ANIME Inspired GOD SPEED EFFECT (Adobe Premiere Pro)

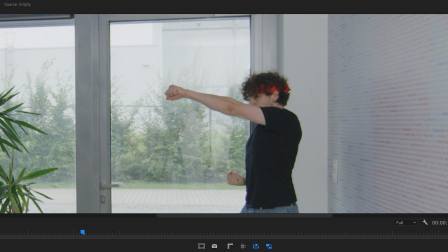[8:10]
Now we only have to repeat the previous steps for punch number two, again removing the punching arm, adding it back with motion blur and fixing the transition.
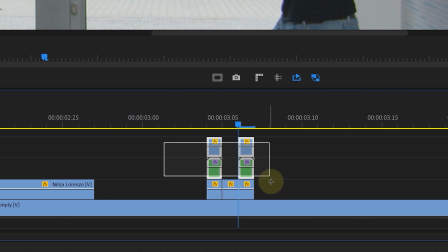[8:19]
Once done, we start with looping it. To make it ourselves easier, we are going to nest our punch effect.
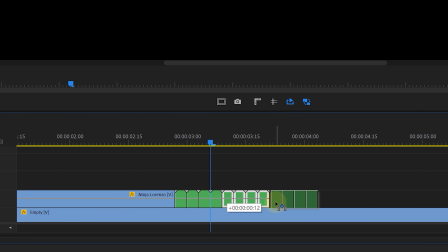[8:24]
This we can then duplicate as much as we want. Then, when you are done with duplicating, just place your original clip back behind it.
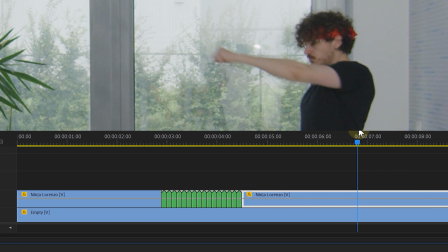[8:31]
This original clip can start where your talent pulls his arm back, making the transition between the two clips and the punch quite smooth.
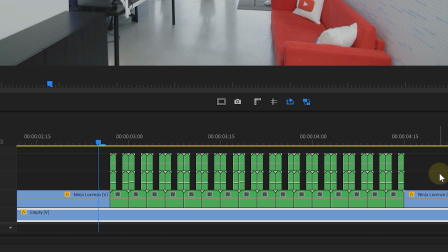[8:38]
As an extra touch, we also added multiple masked out blurred arms around our talent in different positions and opacities. And voila, effect 2 is done. Guys, stick with me, here comes the last effect, which will be the super speed pinball effect.
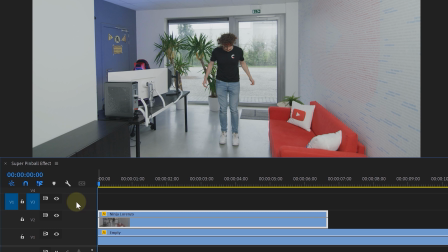[8:53]
Again, we're going to need our empty shot on the bottom and our talent clip on the top. Now for the talent's clip, we have this shot where our talent jumps up and makes himself smaller.
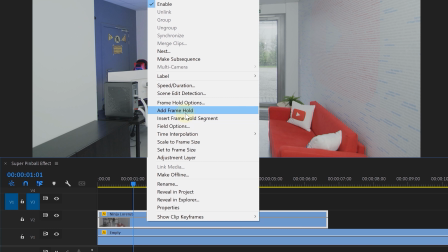[9:01]
On the point where he is the smallest, we're going to add a frame hold. Then we delete everything left of the cut.
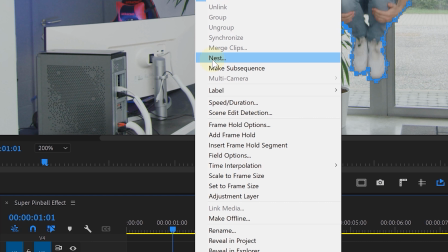[9:06]
Next up, we will again mask out the talent as good as possible and nest the clip. We can then add a directional blur to the talent clip and blur it a bunch.
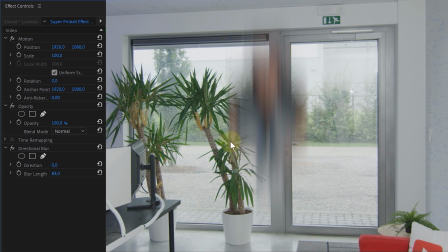[9:13]
Now personally, we find that the talent is too wide for moving fast. So in the motion properties, we disable the uniform scale and decrease the scale width a whole bunch.
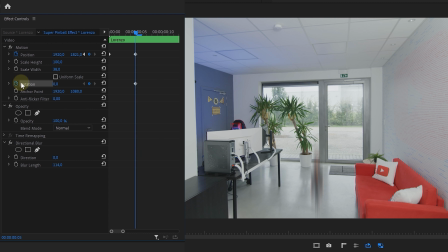[9:22]
This will make the talent thinner and look faster. Then for the movement, we just animated the position and rotation, making him bounce off the walls and ceiling.
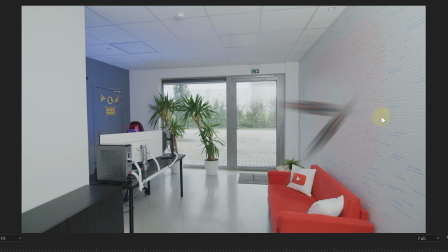[9:30]
We also animated the scale when our talent moved towards the camera. For some extra details, we added these corners where our talent bounces off the wall and goes to another direction.
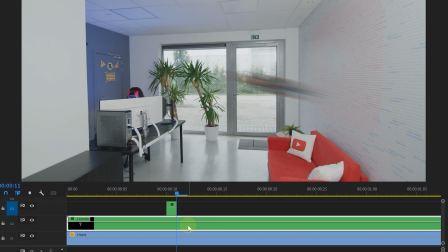[9:39]
This we simply did with two talent clips, each with a different rotation.
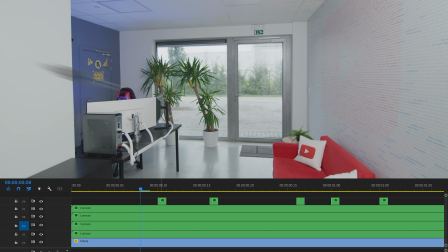[9:42]
Then last, to make the effect look even faster, we animated multiple talent clips flying through the room, increasing the intensity. Again, these are simple position and rotation animations, nothing more. Now you're probably thinking, what about the shadows?
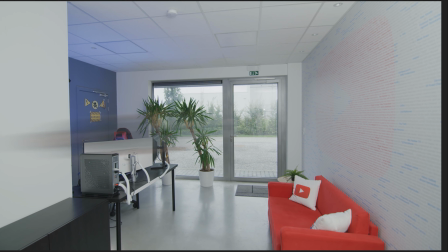[9:55]
Well, we added those, but they were flashing too hard and were more of a distraction than anything else. And if you now combine these three effects all together, maybe add some shaking to the speed impacts, you will get your own super cool anime speed effect.
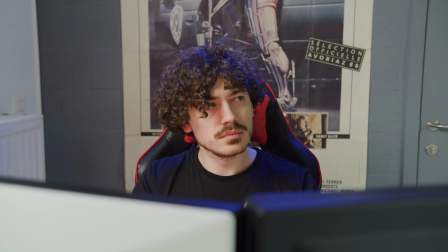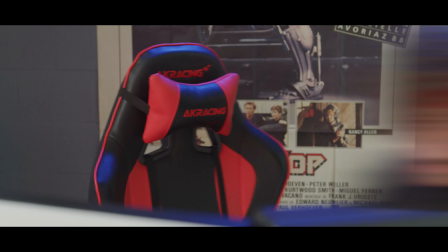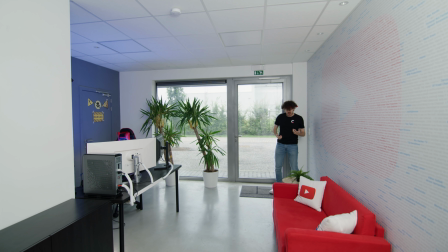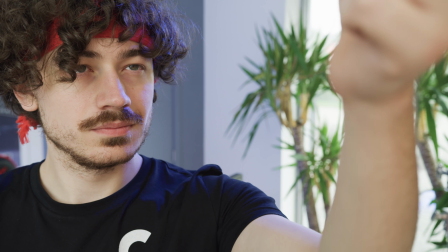And that was it for today, guys. I hope you enjoyed our super speed anime effect. And guys, if you want to see more anime effects, let us know in the comments below. Or you can say good holiday to Lorenzo because he's leaving for Spain next week. But don't worry, he's not staying there, he's coming back. Now thank you for watching, thank you Storyblocks for the support, and as always, stay creative.
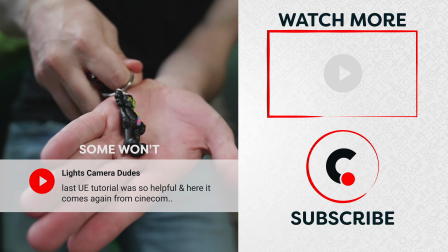[11:04] I got a new keychain, Timo. Some people will know it, some won't. A hard life on set.
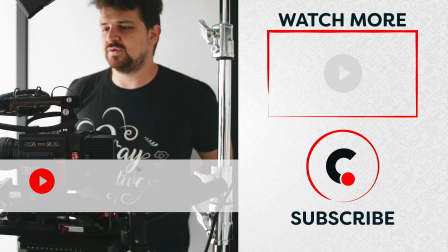[11:10] With the box.
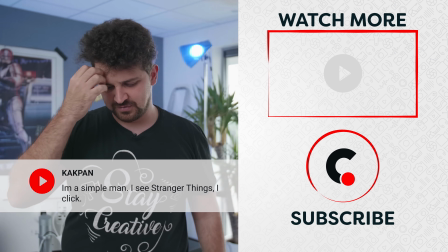[11:16] Place he was doing is was doing for a Vlaamse colony. But after but